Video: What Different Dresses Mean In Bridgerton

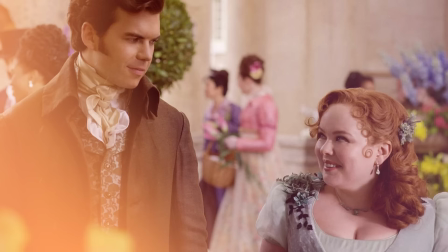0:00 Bridgerton costumes don't just define the fashion in the Regency era,
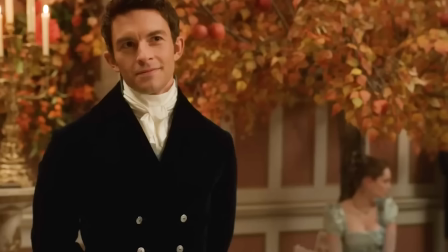0:04 as the dresses also say a lot about the characters and what to expect in future seasons.
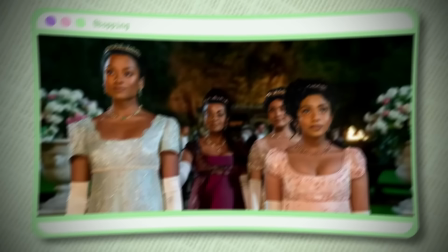0:09 However, how this works and the many messages you've missed from the outfits will all be revealed to you.
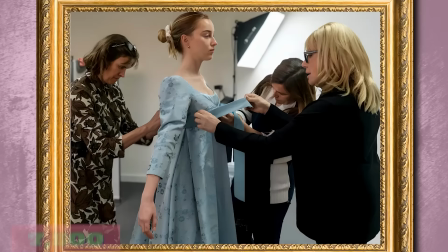0:15 At the end of season one alone, the costume designers in Bridgerton created over
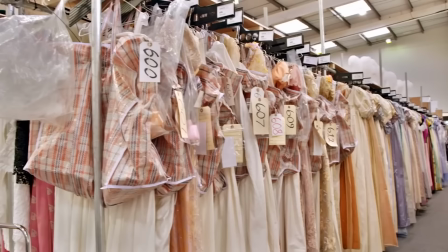0:20 7,500 costume pieces, and main characters like Daphne had about 104 dresses,
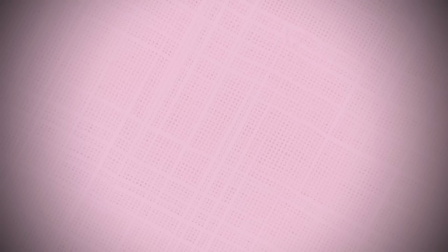0:26 which all had some coded meanings, and many more costumes have been designed for the show since then.
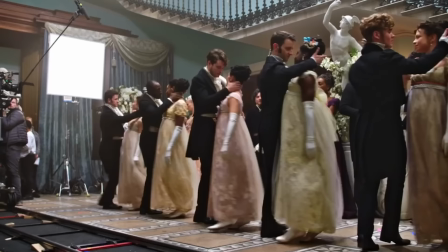0:32 However, many critics and viewers of Bridgerton have argued that the dresses in the show don't fully represent the Regency era,
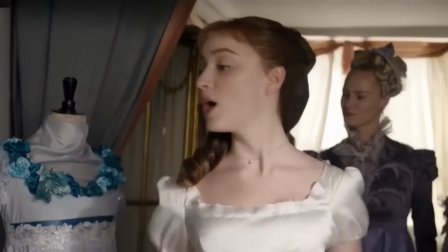0:39 and that's because these dresses have a mix of modernity and hidden details that can only be noticed by attentive eyes.
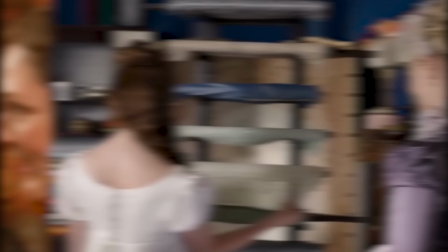0:46 So, before we dive deeper into how Bridgerton dresses send messages and how the teaser videos from season
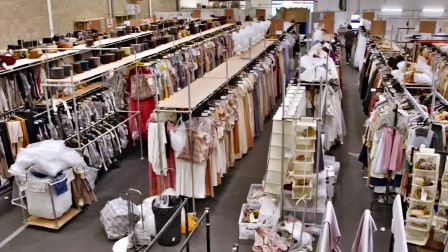0:54 3 have shown us what to expect in the show just by studying the costumes, let's get into what the color of the dresses means,
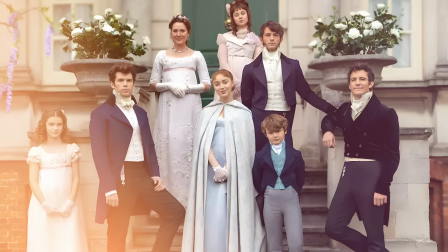1:02 especially for the families in Bridgerton. The first thing you would notice with the costumes in Bridgerton is that members of the same family tend to complement each other.
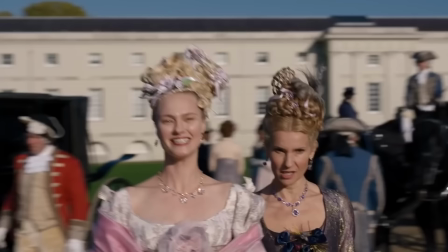1:11 Before designing their outfits, there's a color palette for each family, which is followed and used to produce their outfits.
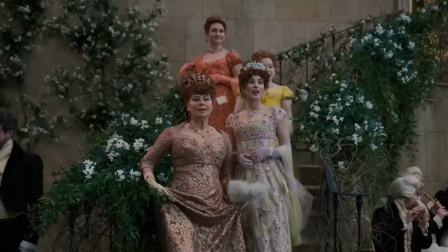1:18 So, you can tell the difference between families just from the color and style of clothes they wear.
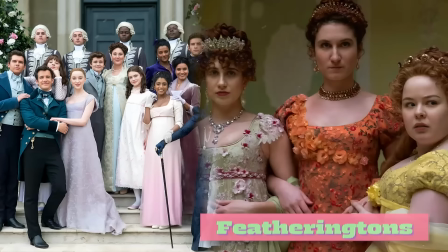1:24 A perfect example of this is the Bridgertons and the Featheringtons.
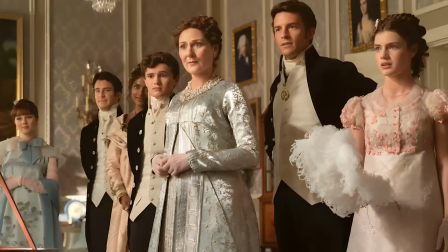1:27 The Bridgertons are known for their pale colors, which come in blue, green, silver, and light toned pink dresses.
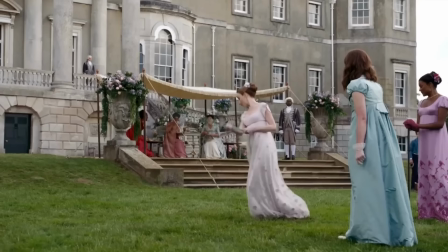1:34 Their dresses are always calm and easy to look at.
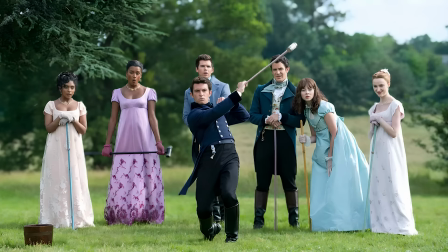1:38 Funnily enough, these dull colors showcase the Bridgertons' importance and high societal standards.
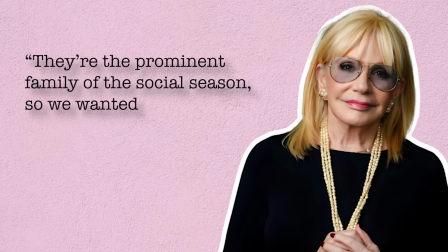1:44 The costume designer for the show, Ellen Mirojnik, said, "They're the prominent family of the social season, so we wanted their color palette to be powdery.
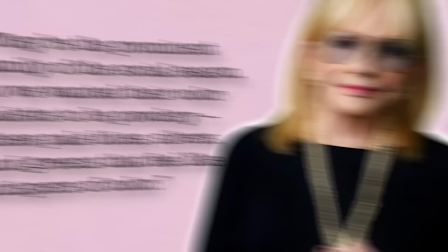1:53 These pale blues, silvers, and greens that feel like whispers of color.
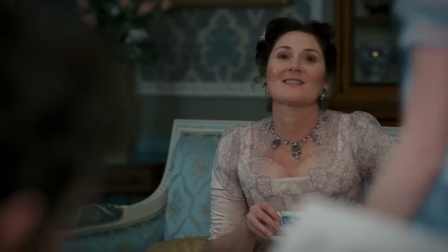1:58 Then, the colors aren't just random, as they are selected to portray the Bridgerton family's importance in society."
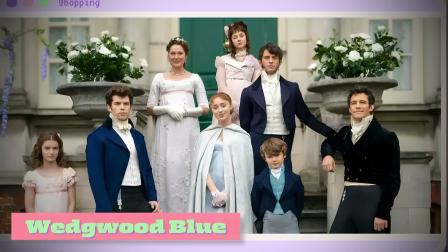2:06 According to the production designer Will Hughes Jones, the Bridgertons wore the Wedgwood blue the most out of all the different blues they wore.
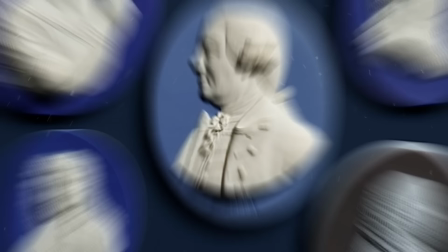2:15 However, this Wedgwood blue was a costly fabric color that only fine English people wore in that era.
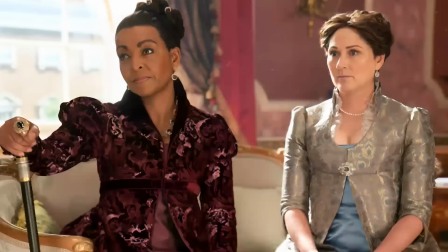2:21 But then, the Featheringtons are the complete opposite of the dull colors that Bridgertons are known for.
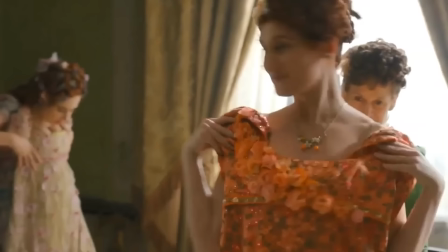2:28 The Featheringtons adorn themselves in bright colors like pink, yellow, and green,
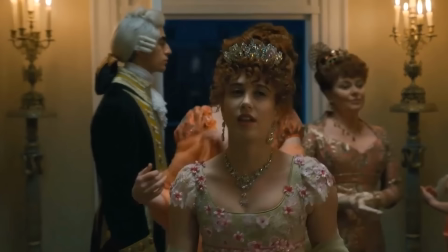2:33 which exposes their struggles as outsiders in upper-class society.
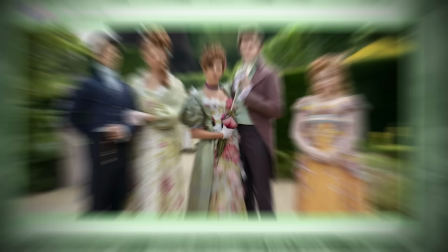2:38 Although their status is defined by the color they choose to wear their dresses,
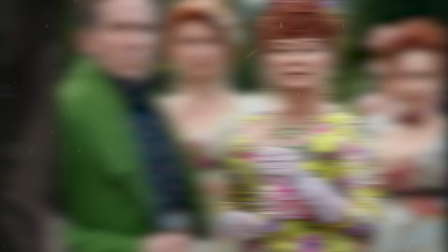2:42 their mother also significantly influences how the family should be seen in bold dresses.
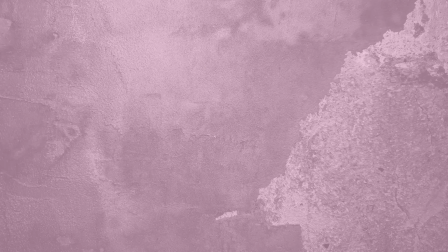2:48 Ellen explains why this is so, saying, "Portia sets the tone for them as a family,
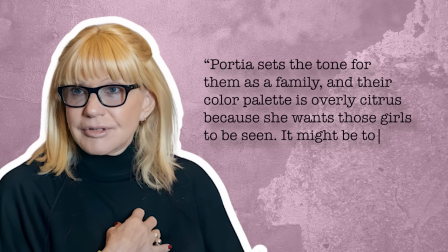2:54 and their color palette is overly citrus, because she wants those girls to be seen.
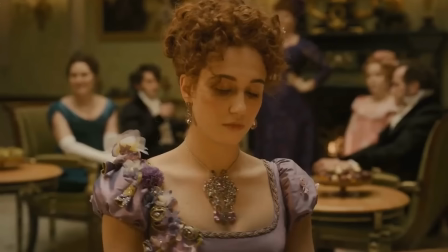2:59 It might be too much, but that's not on purpose. She thinks they look beautiful.
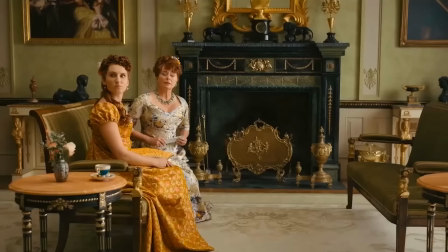3:05 Although the colors look unflattering on the girls, especially Penelope, their mother thinks it's the best way to show off their money.
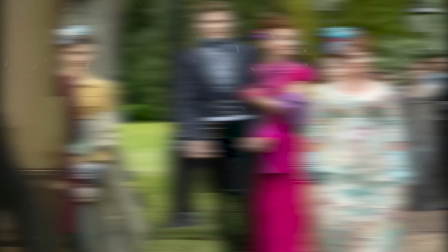3:11 The Featheringtons are new money and very much strangers to the high fashion world, so the mother assumes their outfits must be loud to announce their presence,
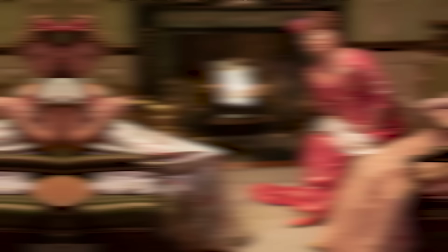3:20 and with this, everyone can quickly tell they aren't as used to money as the rest of the high-class members of the ton."
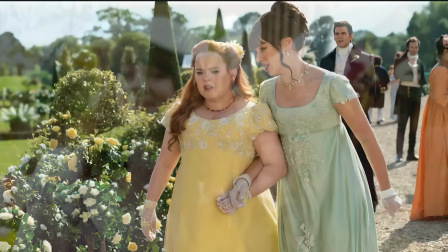3:27 These differences are very noticeable between Eloise and Penelope, as they are much closer, which makes the comparison between their dresses obvious.
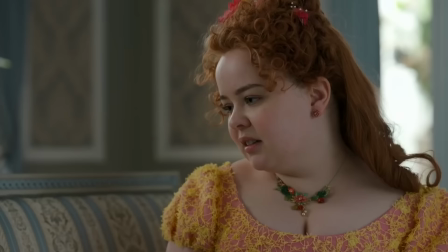3:36 In many of their scenes, Eloise wears a pale color, while Penelope is always in her boring but bright yellow gown.
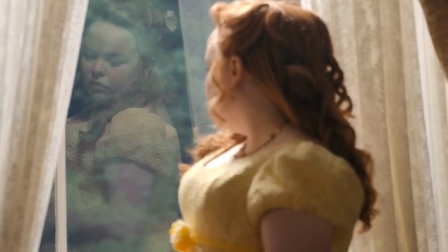3:43 Speaking about colors, Penelope had it the worst among the Featheringtons, and that's because everyone, including herself,
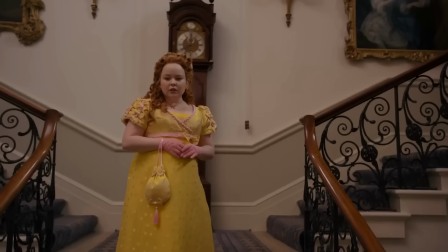3:50 could see that the yellow dress didn't compliment her, but her mother's decision was always the final say.
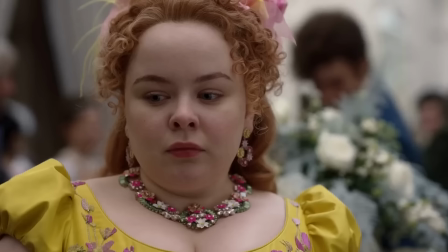3:56 But the crazy thing about Penelope's yellow clothes is that there is more to it than her mother's influence.
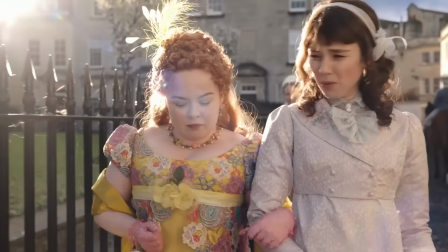4:02 Yellow in the Bridgerton era could mean many good things because of its brightness.